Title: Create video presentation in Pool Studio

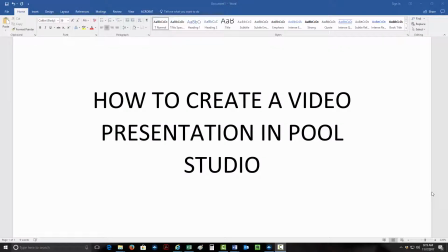(0:01)
Okay, after you're done with the design, I'm going to show you how to create a video presentation in Pool Studio.
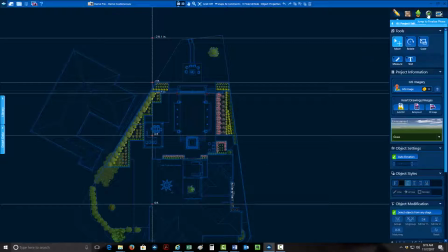(0:12)
What I do is I first come up here to the check mark up here, jump to finalize phase.
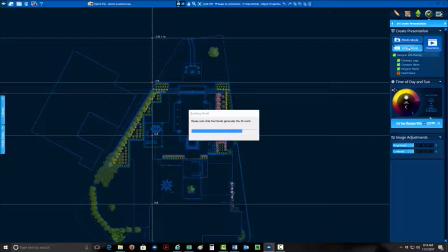(0:19)
Open that up, click on video mode right here. Now I've already entered in some pictures,
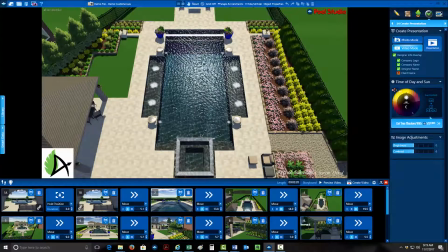(0:26)
some different display motions all the way around, but I'll show you essentially what you do is you get the 3D image.
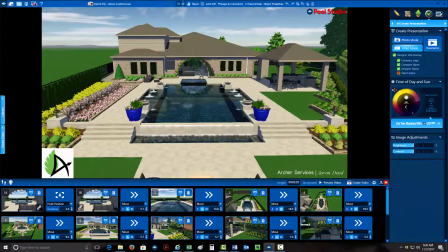(0:33)
You do want to make sure that everything is unhidden to where you can see the roof and everything like that. You can always go up here and hit unhide all, and that way everything would be to make sure that everything is showing the way it's supposed to be.
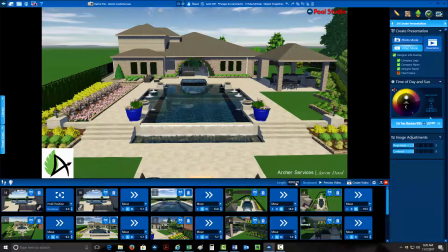(0:48)
So right here, let me show you around the screen. Right here is your overall length. This right here will allow you to preview the video.
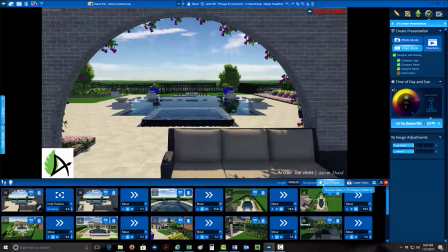(0:56)
You can stop the preview, and then right here, once you're all ready, will allow you to create the video presentation.
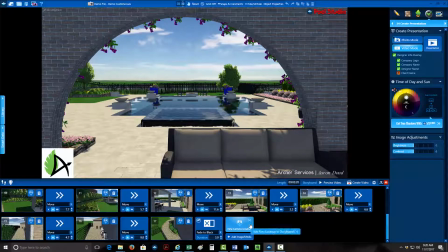(1:06)
Now, when you first come up, all you're going to have is a blank thing, and you're going to show. None of these pictures will be up here. I added all of these. You're just going to see just this camera.
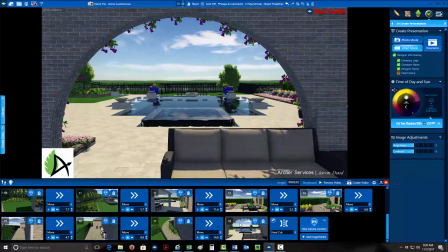(1:21)
But every time I click on this, it adds a new screenshot. That way, and you can always come back in here and reposition. Let's say that I want to put this one right in here. So that way I would jump from this scene to this scene to this scene.
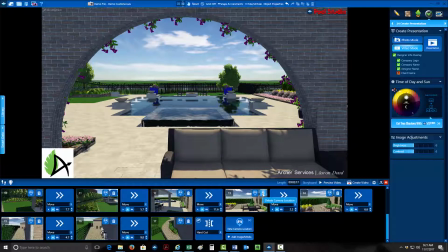(1:36)
Now I don't want to do that, so I'm going to go ahead and hit delete. Now that takes it out of there if you ever want to.
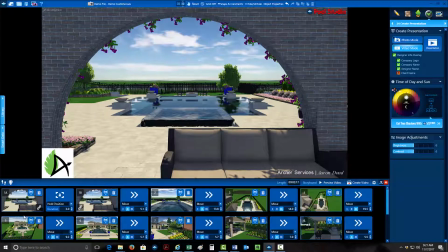(1:42)
So let me just kind of show you where I started with this overall project. I started here. I always try to find a good view that the clients will like, something that kind of gives that glimpse of the design,
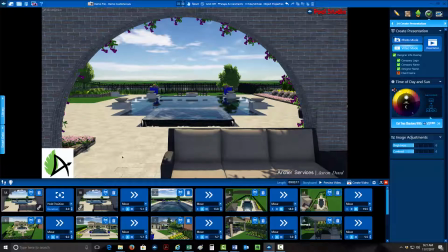(1:55)
kind of gives them that awe-inspiring scene that will really get their blood moving and get them excited. So get this one, and then when I do, after I click on my very first camera here, it'll say move right away, but what I'll want to do is actually click on hold position.
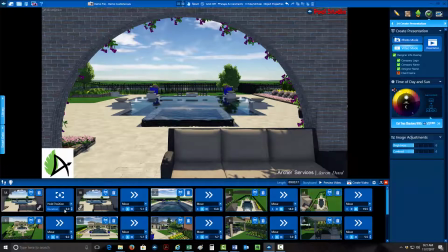(2:14)
When I click on hold position, it's going to have a default in there of 5 seconds. I want to change that to probably around 3. If you just click on this right here, and you can change that to 3 and just hit enter. Because otherwise, 5 seconds, every second adds up,
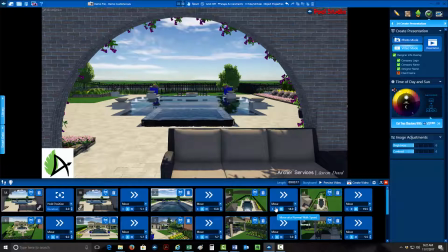(2:31)
and it gets to where it's just too long of a video if you pause every time for a full 5 seconds, and the clients will get bored. So anyway, let me show you exactly the different positions that I took around this property to create this full video.
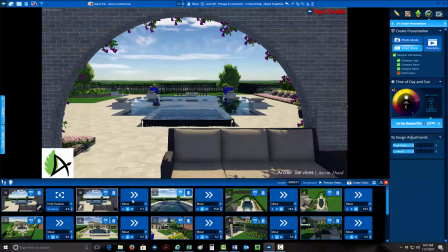(2:46)
So I started here inside their little courtyard area, and then the next one, it's going to say move, and I zoomed out a little bit,
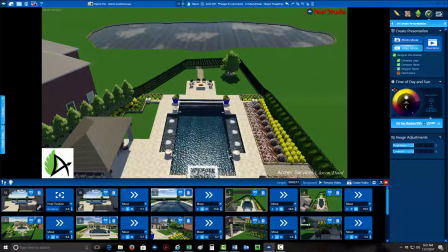(2:55)
and I went straight up to give an overall aerial view. Now let me show you.
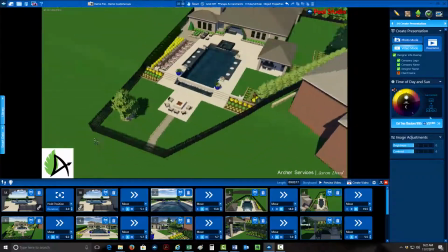(3:01)
So if you click on the left mouse button, that allows you to rotate the picture and go up and down, but you can't zoom in or out.
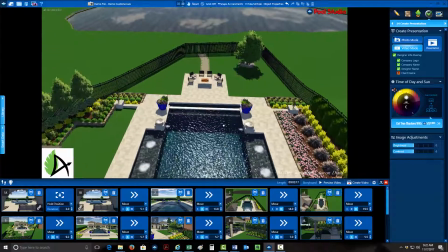(3:09)
But let's say we want to get a little closer, you click on the right mouse button, and that allows you to zoom in.
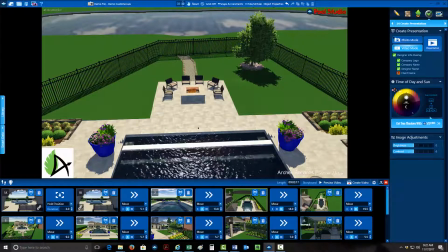(3:15)
So if we want to just come in here and show a close-up.
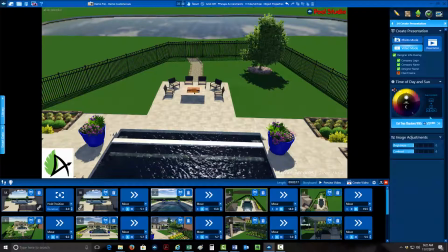(3:20)
Now how I also centered that up was, if you click on an object, let's click on this tree.
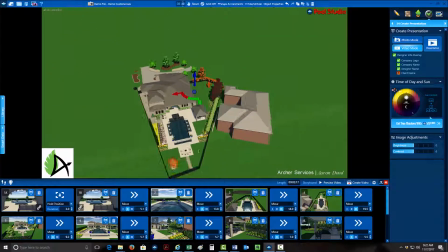(3:28)
I clicked on that tree, and it put me in the middle of all the trees. I have all these trees grouped, so it kind of grouped me in the middle there.
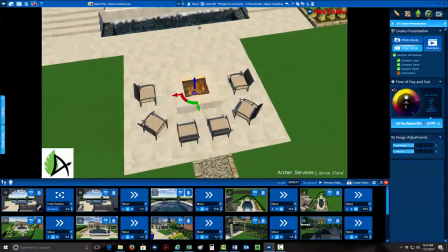(3:35)
Let me click on that fire pit. If I click on that, it allows me to focus, and I can zoom in on that one particular object if I want to.
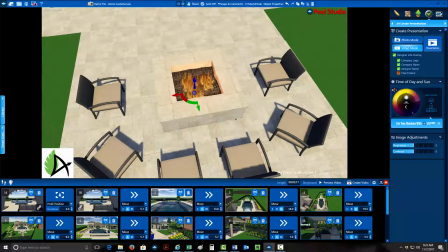(3:43)
So that allows me to stay focused, and then I can make sure that
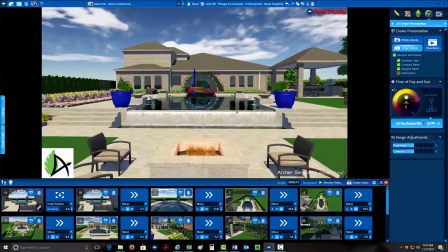(3:49)
I can be centered up with an object if that's what I want to do.
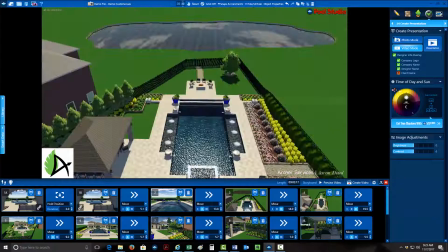(3:55)
So from here, then I went to
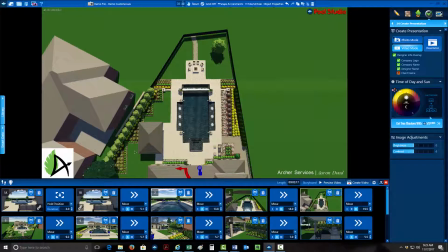(4:00)
the overhead, so that way they could really see that there's a design layout to this whole property. The pool was real rectangular, so I kept everything very linear.